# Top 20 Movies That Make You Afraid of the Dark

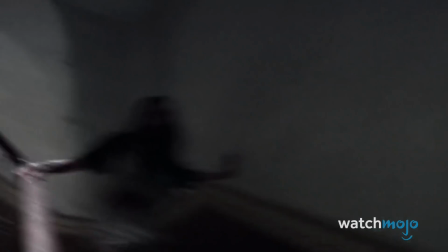734s
When a film crew is trapped in an apartment building, with the electricity out and only their equipment as sources of visibility,
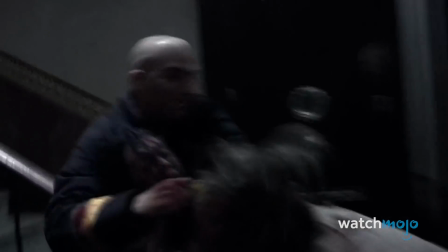740s
every second of the movie becomes a breakneck roller coaster ride of pure dread and unbelievable terror.
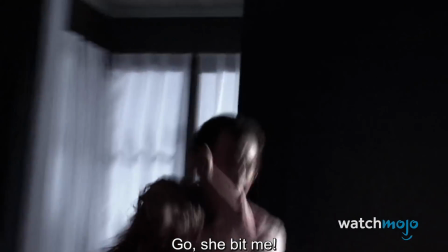749s
There isn't a moment for the characters to catch their breath, or for you to catch yours for that matter, as rabid, violent zombies are littered everywhere.
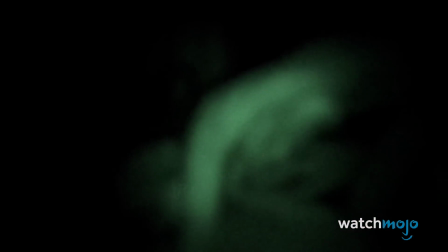756s
In most zombie movies, the undead can be clearly seen, making them easier to escape from or fend off.
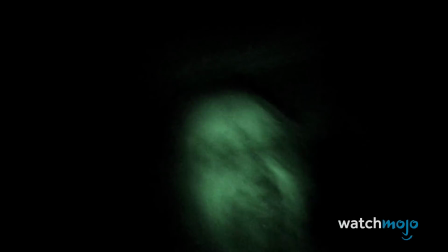763s
This time, no such luck. Number 6.
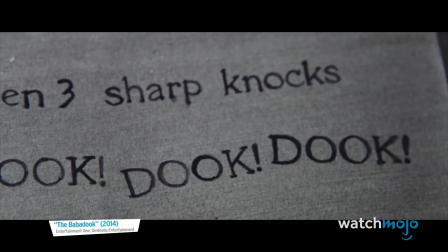768s
The Babadook.
Ba-ba-ba-dook, dook, dook. That's when you'll know he's around.
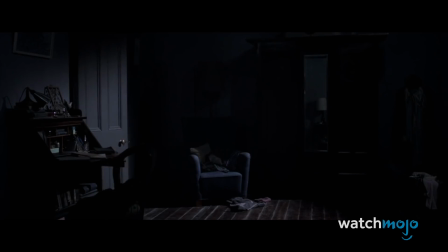776s You'll see him if you look.
This psychological horror does not mess around.
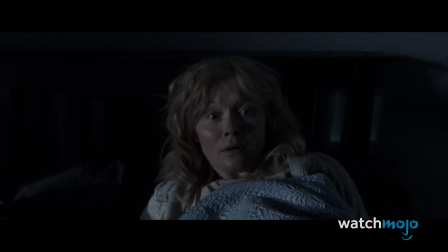780s
Nearly dimly lit throughout, with shadows always creeping in the background,
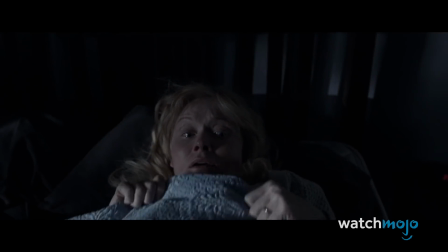785s
the visual style is made all the more frightening in how it makes nearly every frame a perfect hiding spot for the film's titular antagonist.
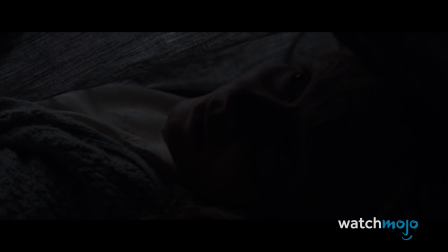792s Baba.
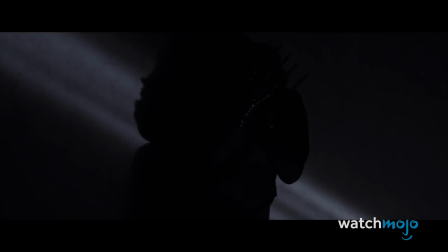799s
The few times that we do see the Babadook creature, it only lasts for a brief moment, but we learn to associate the dark environment with its grisly, haunting face.
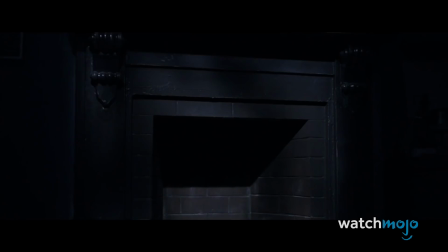808s
For that reason, you will be sitting at the edge of your seat, fearing the notion that the scare of your life is waiting to jump out.
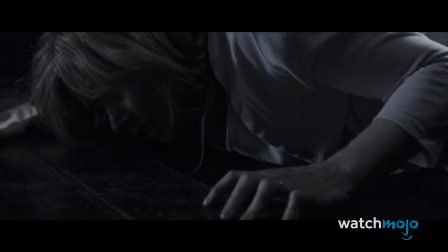815s It isn't real, it isn't real, it isn't real.
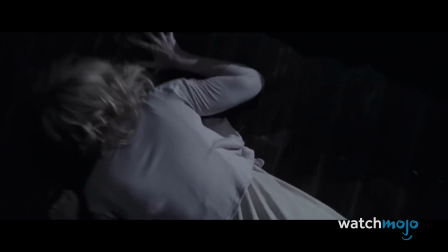Number 5. Lights Out.
You have to turn the light switch off.
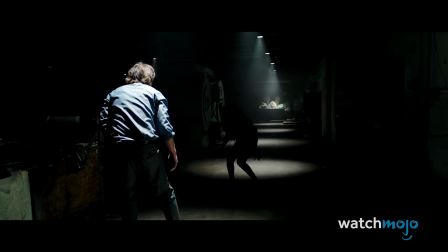829s
As you'd expect with a title like that, the movie plays with the concepts of light and dark to great effect here.
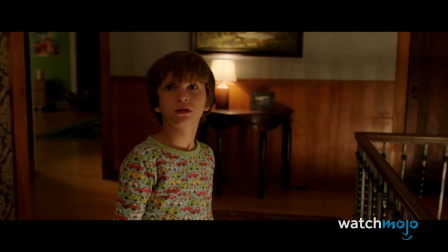835s
The ghastly silhouette monster within the film is only able to operate within the darkness.
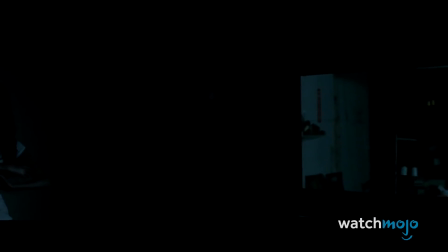840s
Therefore, keeping the lights on is pivotal to survival. With this film rule clearly established, the idea of the movie switching off the lights becomes just as terrifying a possibility for us as it does for the characters within the story,
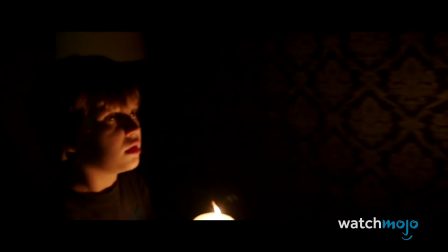855s
as we really don't want the dark to come back. Most horror movies use the darkness to heighten the scares.
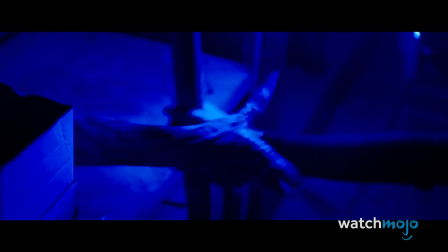861s
This one centers all of them around it.
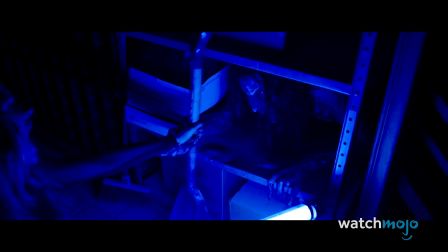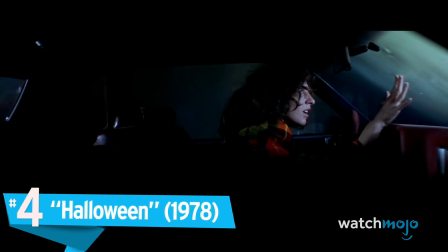870s
Number 4. Halloween.
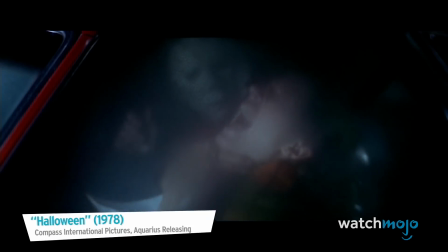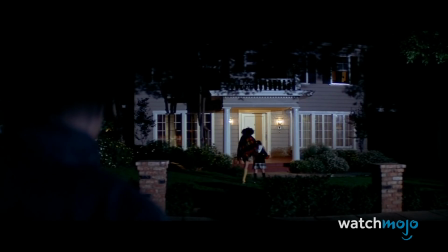877s
What could be scarier than the night he came home? There's really nothing more that needs to be said about John Carpenter's seminal 1978 shocker Halloween.
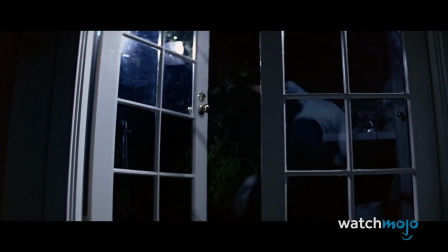885s
Michael Myers is the boogeyman, terrorizing Laurie Strode, Sheriff Brackett, and all the townspeople of Haddonfield, Illinois with stoic, unrelenting resolve.
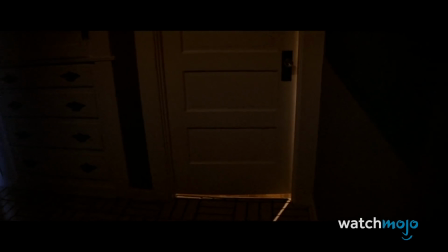894s
Dean Cundey's camera prowls and creeps from its first-person gaze through the streets,
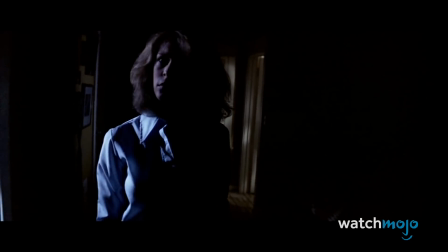899s
across backyards, and behind bushes, capturing the perfect essence of Halloween night.
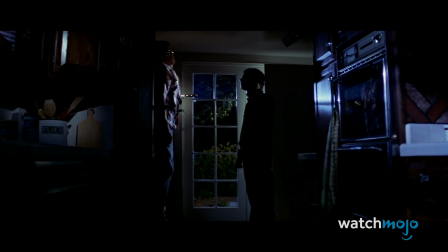909s
Meanwhile, Myers' iconic mask and Carpenter's genre-defining theme song make Halloween the perfect movie to watch in the dark, whether you're afraid or not.
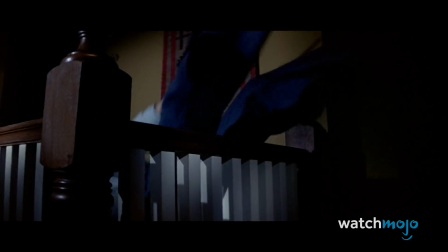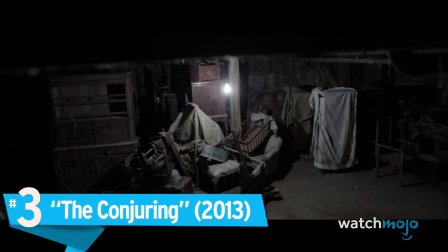924s
Number 3, The Conjuring.
Who's ever down there? I'm gonna lock you in now!
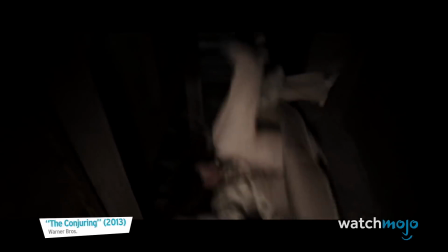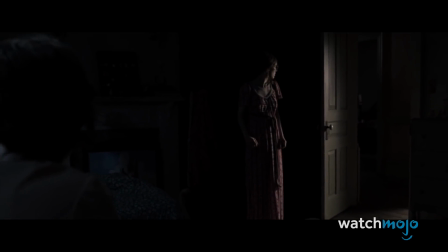935s
Rickety old house? Check. Vengeful ghost? Check. The film story is inspired by true events?
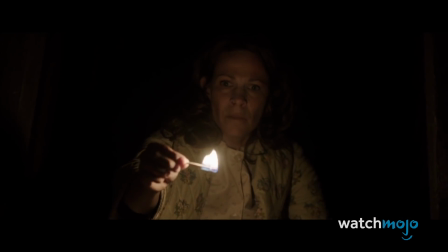942s
Extra disturbing check.
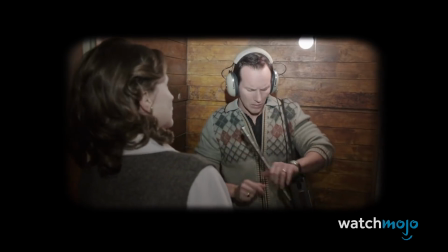947s
As two paranormal investigators get to the bottom of a series of eerie events happening at an isolated farmhouse, they quickly begin to realize just how screwy things have gotten.
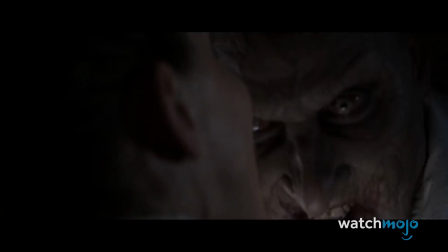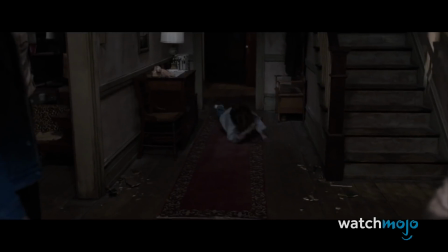962s
Naturally, in true horror movie fashion, they feel compelled to do all of their research and ghost busting in the, you guessed it, pitch black.
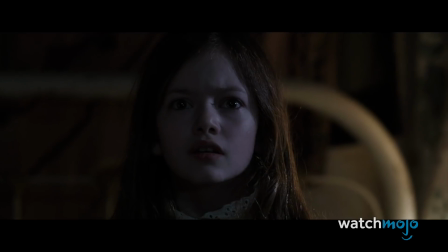969s
This is, however, done very well in terms of making the film scary, as the dark ambiance only adds to the uneasy, isolated feeling that the house already provides.